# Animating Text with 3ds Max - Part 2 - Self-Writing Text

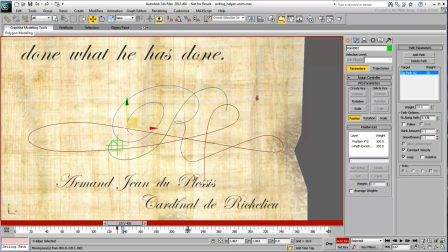[4:02]
The reason why this helper does not start at the same time the first one left off, at frame 1.20, is because you want to leave yourself a few frames between the two pen strokes.
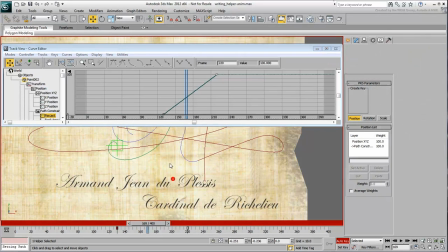[4:18]
Before you adjust the timing, change the controller to Bezier as you did earlier.
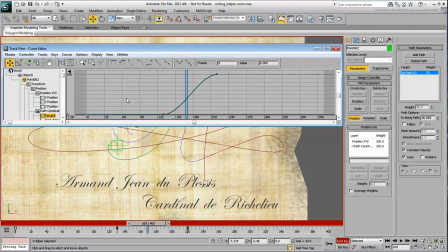[4:27]
Again, delete the redundant keyframe that gets created at frame 0.
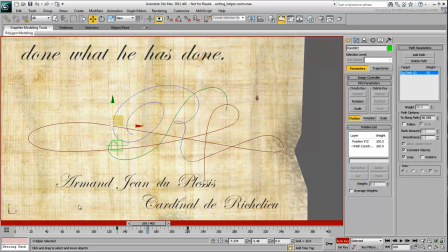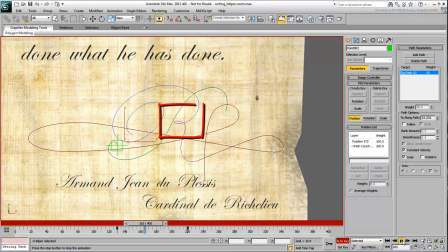[4:40]
The motion is too fast around the knot area. Create a keyframe at frame 190, and then another at frame 203 by slightly changing the Percent Along Path values.
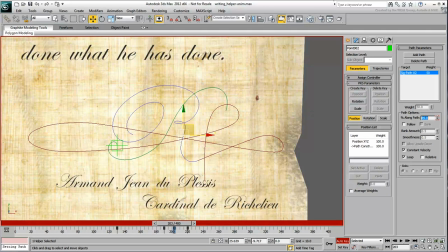Relocate the two keyframes to get a smooth stroke.
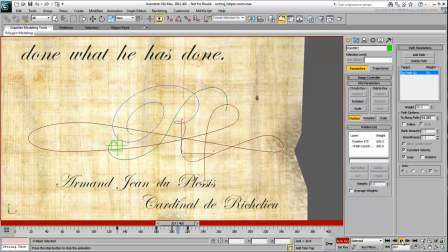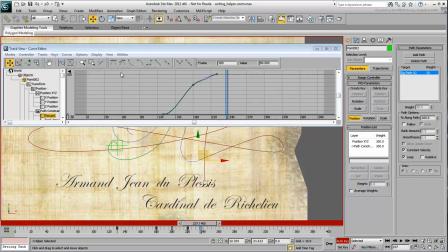[5:20]
You can do more fine-tuning to the animation curve using the Curve Editor. This way you can graphically ensure the curve is smooth.
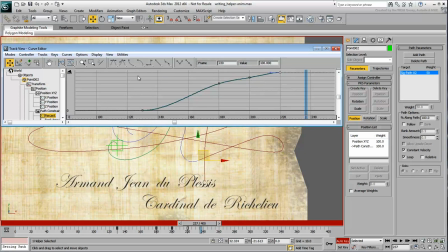[5:33]
Set the last key on that curve to a linear tangent to ensure a constant velocity transition into the next path animation.
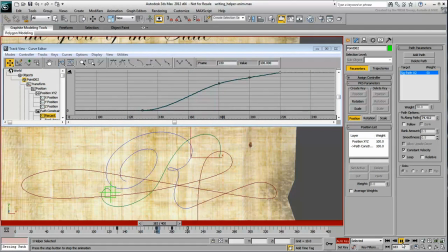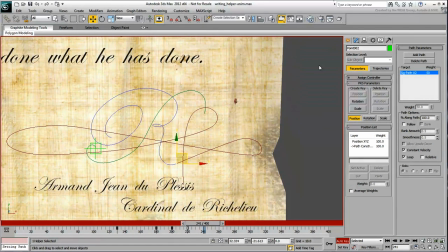[5:51]
Finally, create a third helper point and constrain it to the third path.
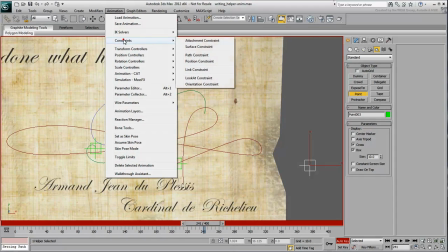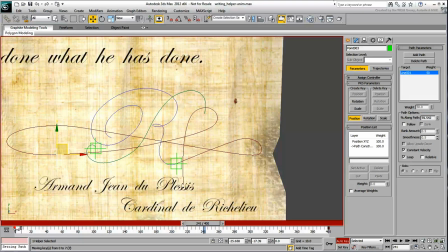[6:05]
Set it to start at frame 220, exactly where the previous one left off. The second and third paths are meant to represent one continuous stroke. Set it to end at about frame 330.
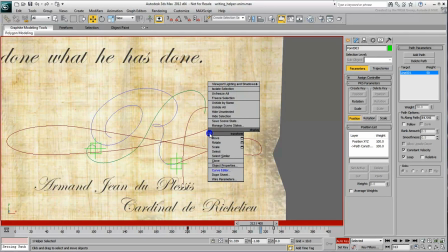[6:24]
Assign a Bezier controller as you did earlier.
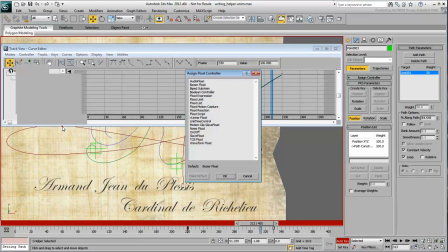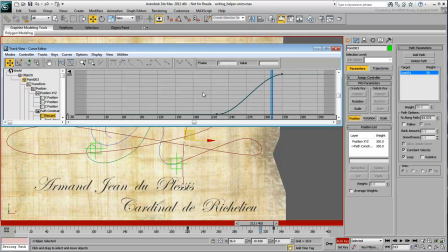[6:34]
Make sure you delete any key at frame 0, but set the key at frame 220 in a linear tangent mode. This is again important to ensure a smooth transition from the previous helper animation.
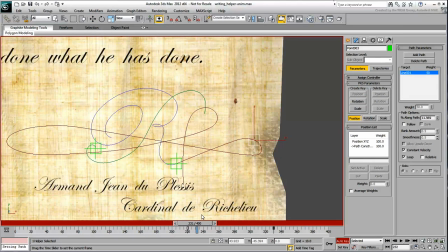[6:47]
Create additional keyframes so that you can slow down the motion for the three loops.
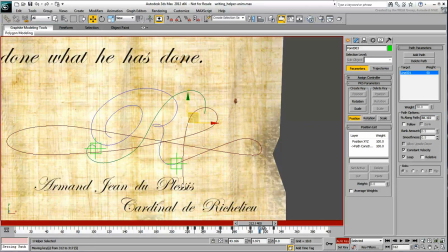[7:07]
Slide the keys across to adjust the speed of the animation.
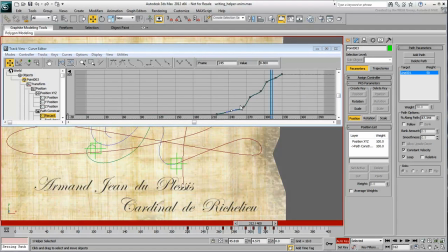[7:20]
Again, use the Curve Editor to adjust the position and values of the keyframes to ensure a smooth animation.
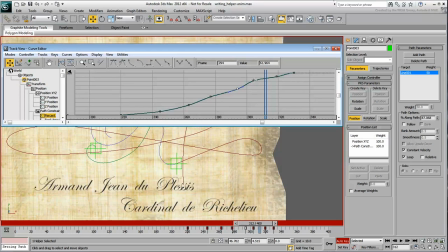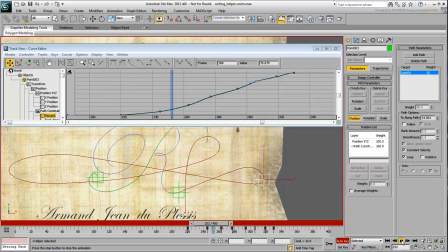Keep adjusting the timing until you get an effect you like.